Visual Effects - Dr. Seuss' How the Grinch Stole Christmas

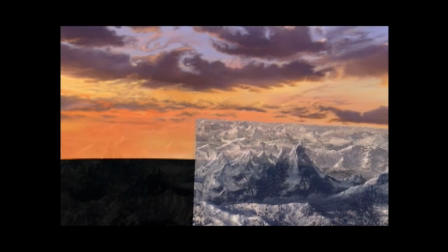(8:10)
see another entirely computer-generated shot you see the various elements wiping
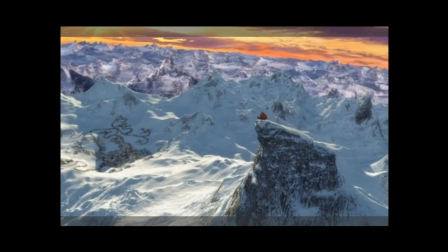(8:14)
on the backgrounds and the 3d mountains this
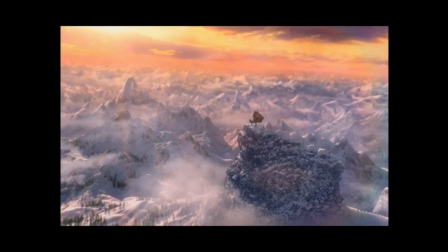(8:19)
was a shot I suggested because it seemed like we needed a sound of music really wide helicopter shot to show us the overall terrain.
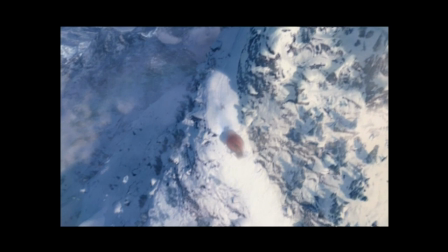(8:29)
Here's another overview of a making of a completely CG shot for the downhill sleigh ride.
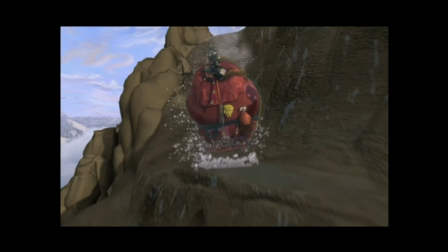(8:36)
Here we see again an entirely computer generated shot, the physical simulation of the sleigh, procedural particle snow,
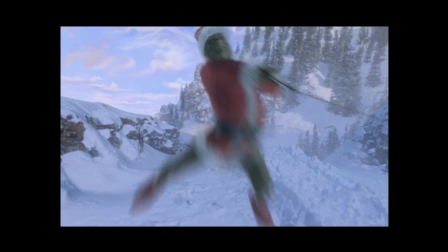(8:46)
3D trees and terrain. It was really quite a challenge to make these shots look completely real when
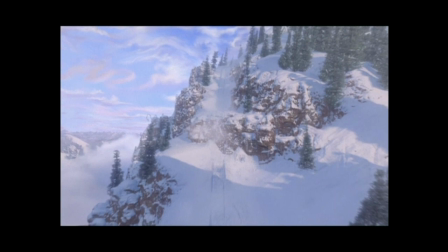(8:54)
everything in the shot from the foreground to the background is computer generated in broad daylight. So here you see the various particle systems that generate the snow coming off of the skis and displaced by the sleigh as it careens down the hill.
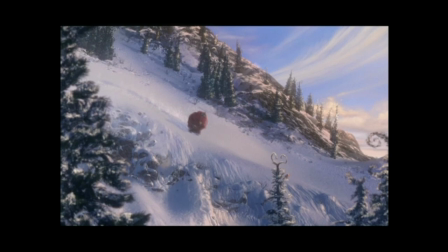(9:13)
You'll notice that the actual chunks of snow, as they are thrown into the air by the sleigh, displace the ground as they land.
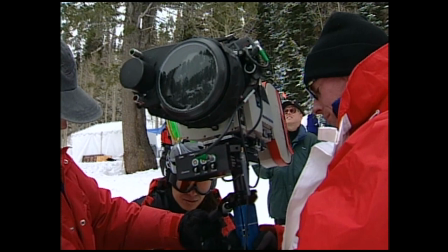(9:21)
So we actually went to Utah and shot plates and a number of shots of the sleigh going down the hill,
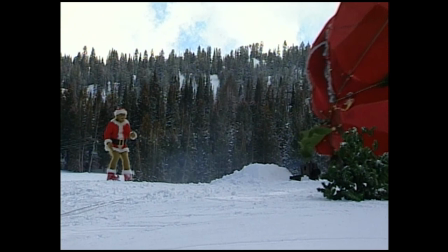(9:28)
but because of changing weather conditions and because the location didn't really have quite the Seussian quality that our CG environment had,
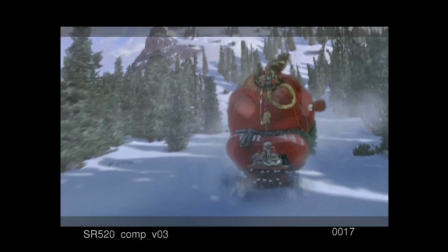(9:39)
we wound up replacing all but four of those shots. Here's the shot from Utah, and then here's the sleigh placed into our CG background.
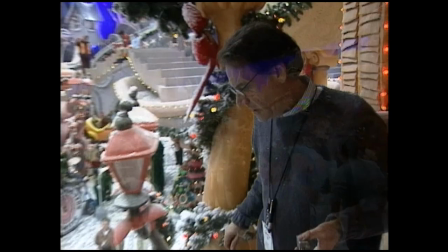(9:51)
You know, we worked with pretty much every department on the film, Michael Kornblith in the art department,
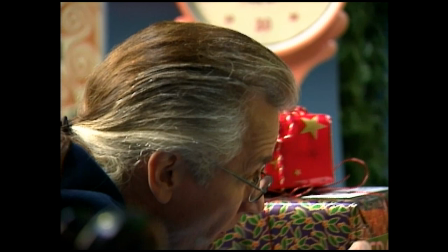(9:58)
Alan Hall in the special effects team, Rick Baker in the makeup effects team.
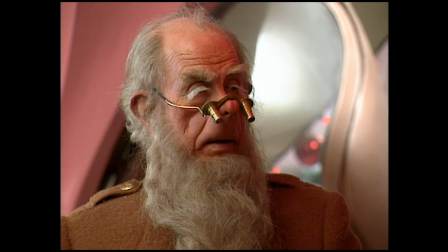(10:03)
And so, consequently, everyone was just incredibly collaborative and cooperative,
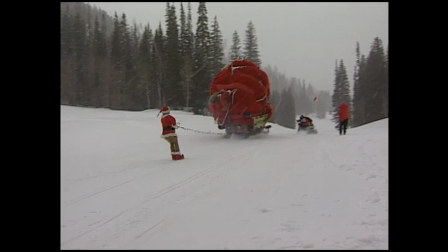(10:09)
and it just made for a really pleasant and fun project. It was a huge amount of work, but we had a really good time doing it. It's just an amazing opportunity.